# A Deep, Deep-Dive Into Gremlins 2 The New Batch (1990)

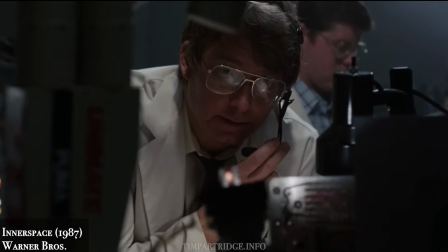3202s
John Horrer even nearly had a cameo in Gremlins 2, having played a scientist in Joe Dante's Inner Space, which he didn't photograph for the director.
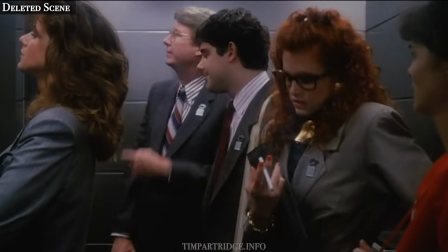3211s I have to get up to 58. You have canceled floor 32.
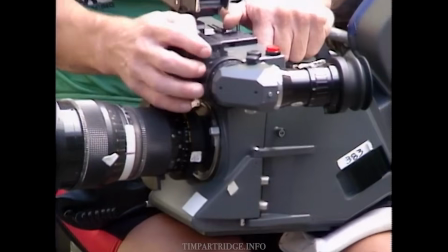3215s
In stark contrast to the old PSR cameras used on the first Gremlins movie, Horrer used a super modern movie cam as his main camera for Gremlins 2,
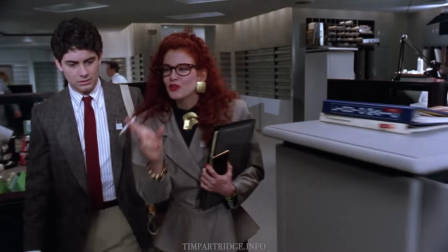3224s
as well as an Arriflex 35BL, allowing for many elaborate roaming Steadicam shots.
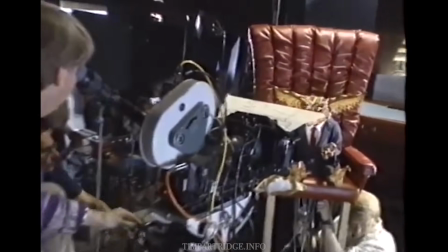3229s
An Arri 3 was used for silent shooting of the puppets in post-production.
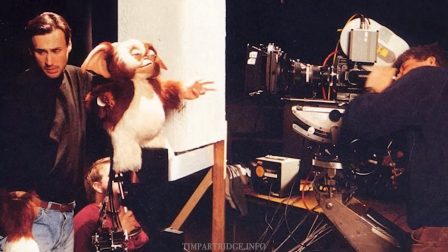3233s
Horrer shot the film with the Cooke 3:1 20 to 60mm zoom lens.
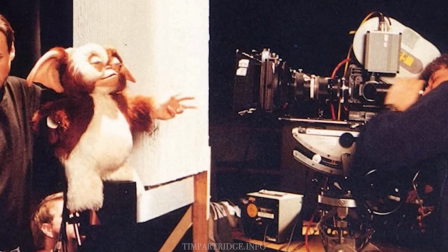3239s
Since using it on the first Gremlins, the lens had become a favourite of the cinematographer.
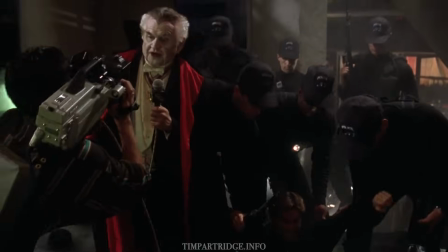3243s
The use of the zoom allowed for many great developing shots where the camera can move and adjust from shot sizes between actors and puppets,
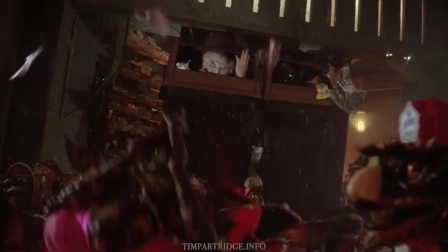3251s
all in one take, avoiding the puppeteers below them. A Tiffin No.
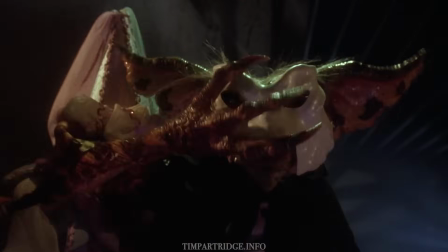3256s
1 or No. 2 diffusion filter was utilised by Horrer when shooting the puppets to make them look less rubbery.
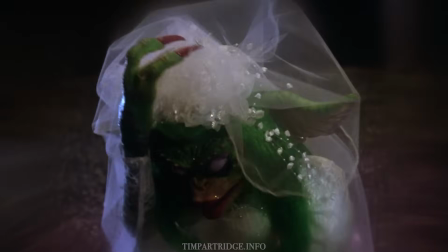3262s
Other inventive camera tricks included using finger grease on an optical flat in front of the lens.
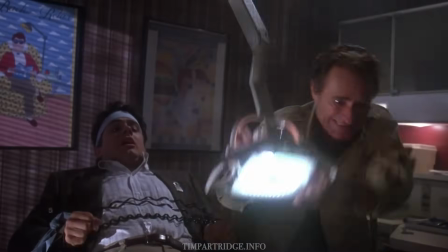3268s
With all of this glass in front of the camera lens and in the zoom lenses,
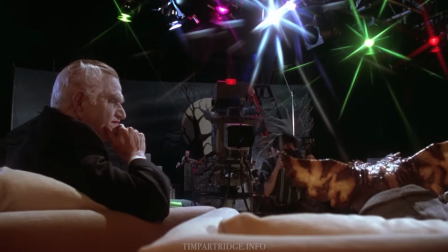3271s
the film often has a very flary look when lights are in shot, but the image still appears contrasty and razor sharp.
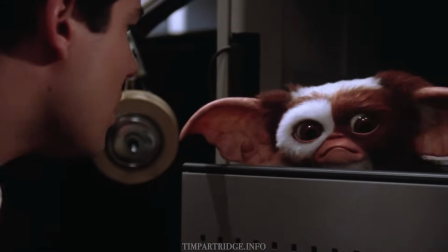3280s
Unlike the first Gremlins movie, most of the creature footage was now shot at 24 frames per second, because of the more advanced puppetry.
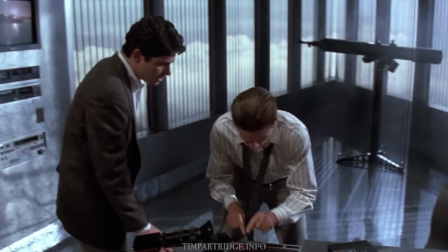3288s
The glossy colours and steely textures in the summertime ambience suggest a very different tone to the first Gremlins film.
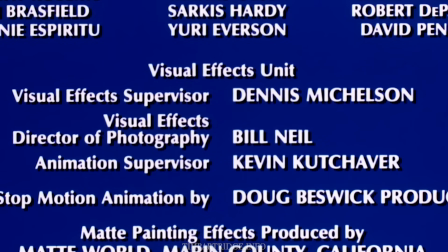3297s
Visual effects for Gremlins 2 were supervised by Dennis Michelson, previously the visual effects editor at Richard Edlund's Boss Films effects facility.
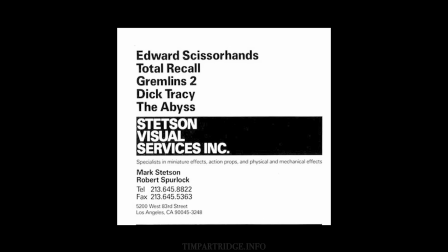3305s
A few miniatures for the film were constructed by the newly formed Stetson Visual Services.
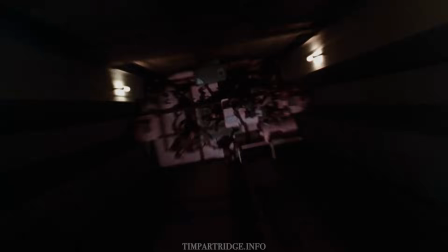3311s
Miniatures included an elevator flying down a separately filmed miniature elevator shaft,
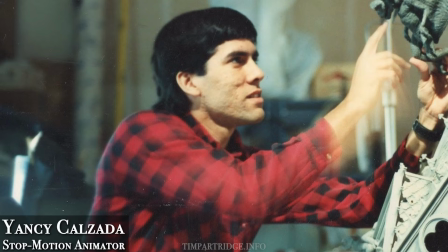3316s
with stop-motion gremlins animated by Yancey Calzada of Doug Beswick Productions.
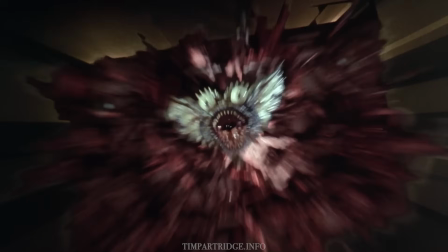3321s
One of the shots featured a composited-on gremlin head with bulging eyes, which was created to be seen for only a few frames.
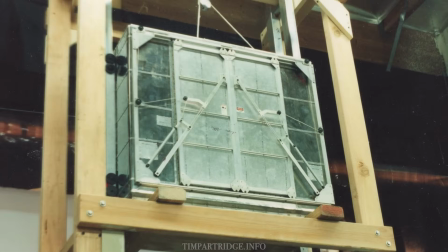3329s
It's a tiny detail undetectable when viewed in real time. Stetson also made a blink-and-you'll-miss-it scale model of the elevator crashing at the bottom of the shaft.
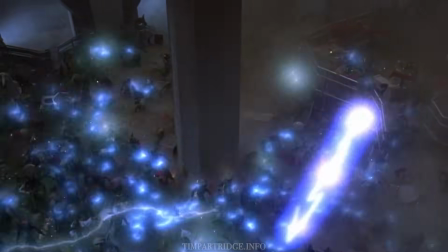3338s
Perhaps most impressively, they also made a miniature version of the clamp atrium, which features for 2 shots in the film's climax,
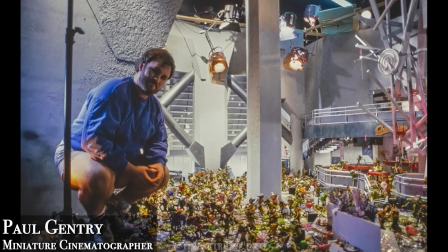3345s
photographed on a remote hothead camera by miniatures cinematographer Paul Gentry.
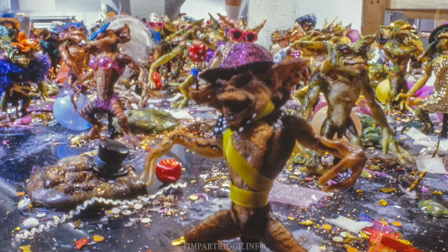3350s
Tiny Gremlins puppets were collapsed with wires, from which oozed green goo.
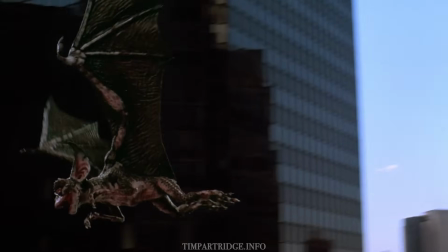3355s
Doug Beswick Productions created several clever shots of the Bat Gremlin,
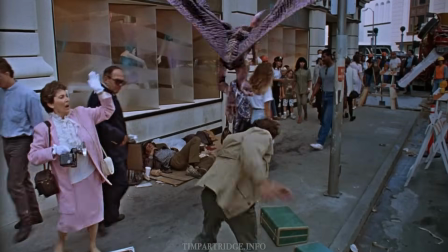3358s
which very much recalls the style of pioneering stop-motion animator Ray Harryhausen's work on the Harpies for Jason and the Argonauts.
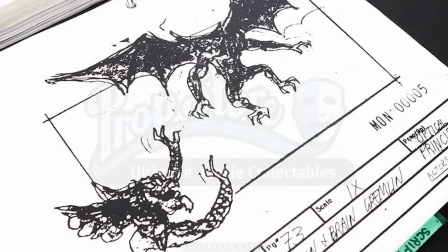3365s
These were photographed by James O'Pearl. The realization of the flying gremlin would make the gremlin pioneer Pauline Gower proud.
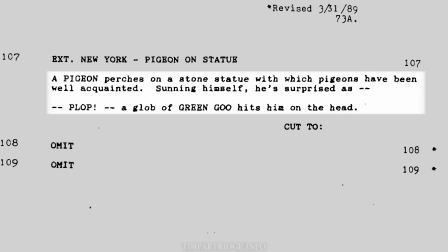3373s
In the shooting script, the creature defecates on a pigeon.
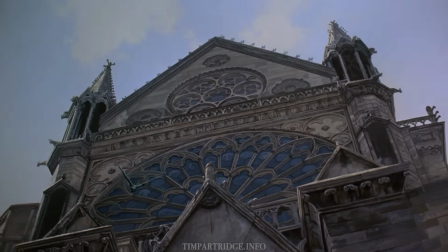3377s
For a shot of it swooping down, a focus pull was added optically at Pacific Title, who did the blue screen work on the film.
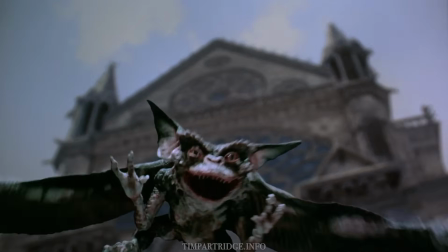3384s
It really makes it look like the creature is coming close towards the camera.
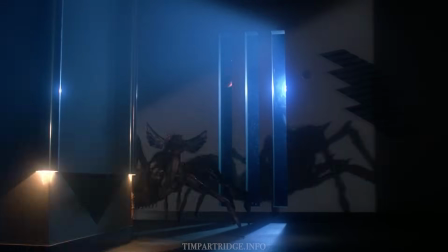3389s
Beswick also created a stop-motion spider gremlin for a couple of shots. The idea for the spider gremlin that Stripe turns into came from Joe Dante.
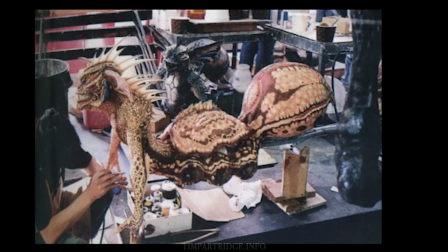3397s
Rick Baker then suggested the spider could be a mutant gremlin, to which Dante added to this idea of it being like a centaur.
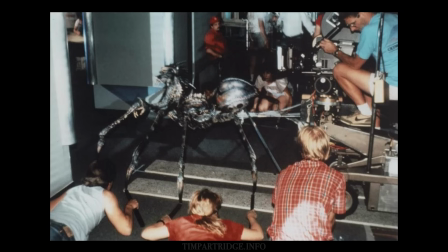3403s
Charlie Haas had suggested it be the main adversary for Gizmo to defeat.
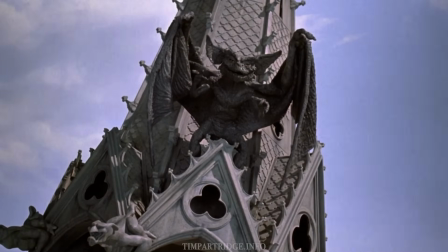3408s
He had also written a payoff for the concrete fate of the Bat Gremlin by having the creatures defeated by cement poured into the foyer of the Clamp Center building.
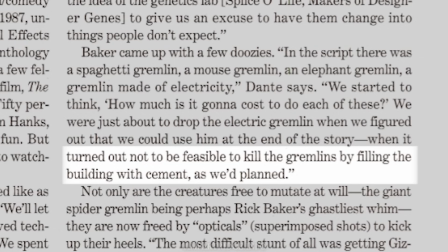3416s
According to Joe Dante, this ultimately proved too expensive to realise.
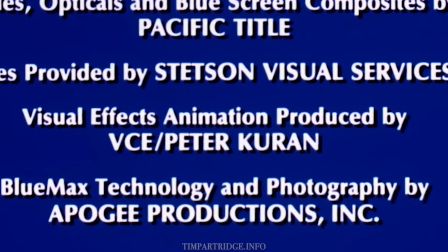3420s
The electrical gremlin was cell animated by Peter Curran's VCE, who had provided the Gremlin cinema shadows on the first film.
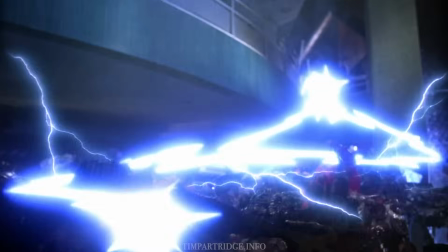3429s
The lightning character was composited into many shots with excellent reactive lighting provided on set by cinematographer John Horror.
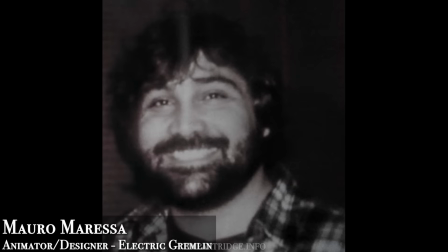3437s
Disney character animator Mauro Maressa oversaw the animation of the electric gremlin,
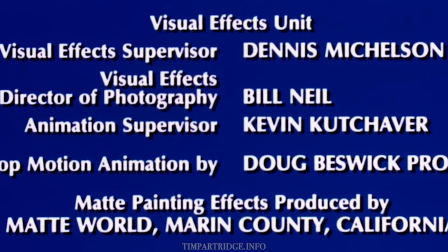3443s
which was continued by animation supervisor Kevin Kutchever, who created the other lightning animation seen elsewhere in the film.